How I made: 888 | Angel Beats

And opacity, I wanted the character to still be visible and like able to be told apart, so that's why I kept it like that.
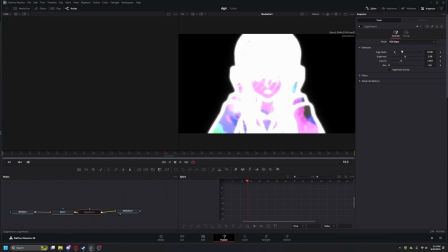[4:12]
So now I'm going to show you the edge detect node. The edge detect node is where you can really change how this looks.
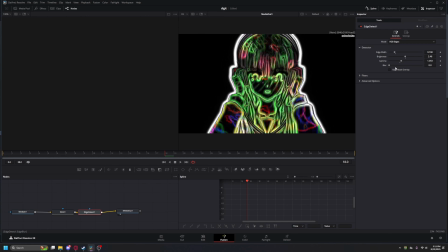[4:18]
So for this,
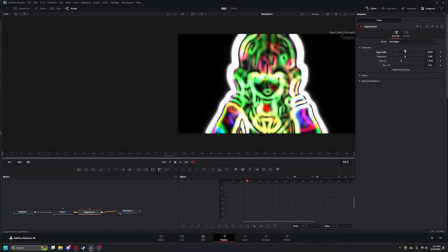[4:20]
I used the edge width pretty low because I didn't want it to be blurry, but I wanted it to not be like this.
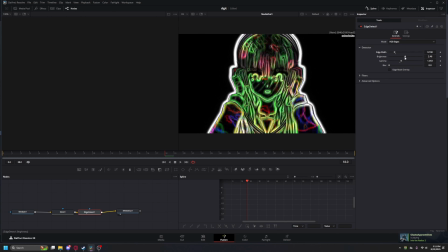[4:27]
So I kept it here. I wanted the colors to still be visible. Brightness, I just kept it kind of normal. I didn't really want it to be too bright. Gamma, if it's too low it looks bad, but if it's too high, you just don't get the same color saturation.
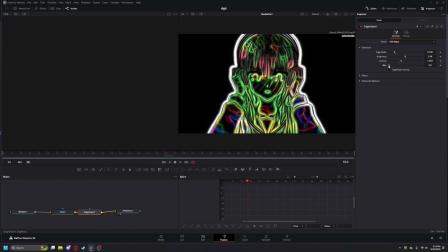[4:43]
So I kept it at 1053. Blur, I didn't really see a need for a blur because, I don't see a need for it. Filters, advanced options, not much I did there with that. The difference between this and grayscale is not very much, so you could very well just change the colors like this, but I don't really want to do that.
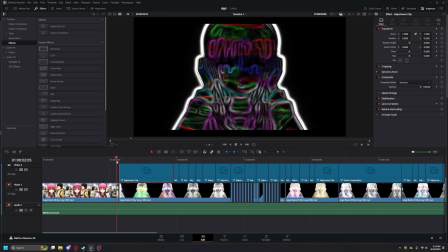[5:04]
So that's why it looks like this throughout all this.
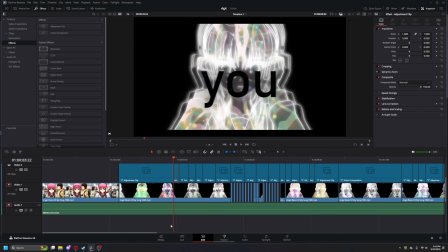[5:08]
And then for the text, I'm not too good at text, so I'm not going to go too in depth, but I just added a text in Softglow.
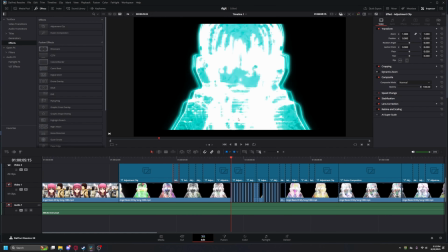[5:16]
Then for this part, I really liked how this part came out right here with this flashing different colors. So what I did here is I'm going to go into this section. It's a highlight node and a color corrector node.
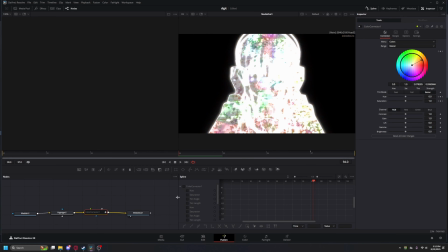[5:33]
Let me go to the color corrector. So this is the character it looks like normally, and then if I turn off the highlight, I just really wanted to emphasize this like weird circly effect they had going on in the video. So that's why I did it with this. I wanted to highlight that and just get rid of the character and make it all glowy. So what I did is I did a low to high curve like this because I wanted to, like, how to explain this? I wanted half the character to be normal, half the character not to be. So that's why it looks like this. The curve I don't really care. I wanted it like this because, as I said, I wanted half the character to be glowing, half not.
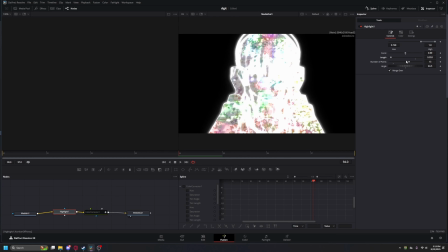[6:15]
Length, well, same thing. I just wanted half the character to be glowing and half not. Number of points. The points, I have it set pretty high because I wanted it to be really glowy and one side to just be normal.
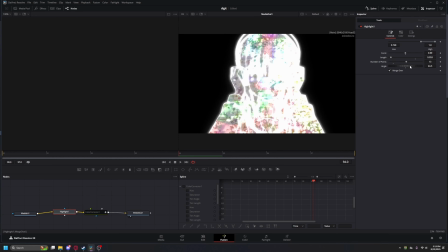[6:27]
Angle doesn't really matter, so I just did it. And merge over, I don't know, color, and okay, so for the color corrector node,
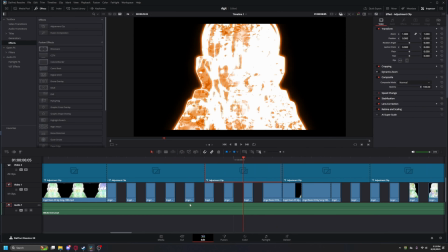[6:37]
I set it to keyframe, so if all these frames were not flashing, this is just a regular keyframe, it's like character.
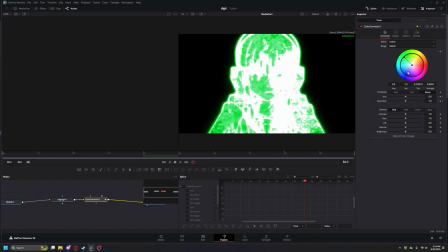[6:45]
So for the color corrector here, I made it so every, I'd say, fourth of a frame it would go from white, blue, red, green, or something along those lines. That's why it looks like this. We got, I think I changed this part a little bit. No, I guess not. Let's see, I'd say, oh yeah, here's the text. Okay, this part's where it gets interesting. So this is a fusion composition along with an adjustment clip up above, so let me move this over.
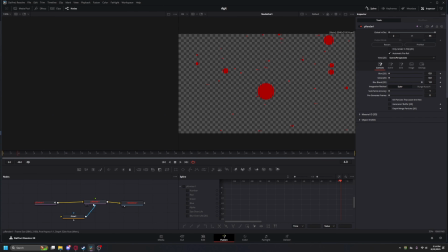[7:25]
So for these particles I added everywhere. It's pretty simple. I added a P emitter and a P render node with a glow node. So the P emitter, I set it so the number started at 55 for the first frame because I wanted it to be very full for the first frame and then lower down each frame.
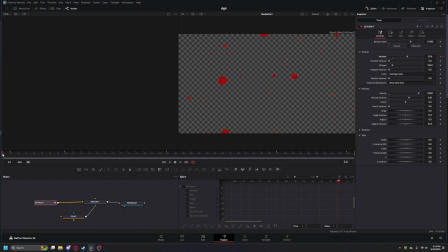[7:45]
So it goes from 55 to 26. So the first frame you get 55 nodes, I have a pretty long lifespan. And the next node it just goes back to 26.7 and just keeps going. So then what I did is I set the velocity. I wanted it to be super fast because here it looks like, so this is like the beat drop of the song almost. So let me bring this up.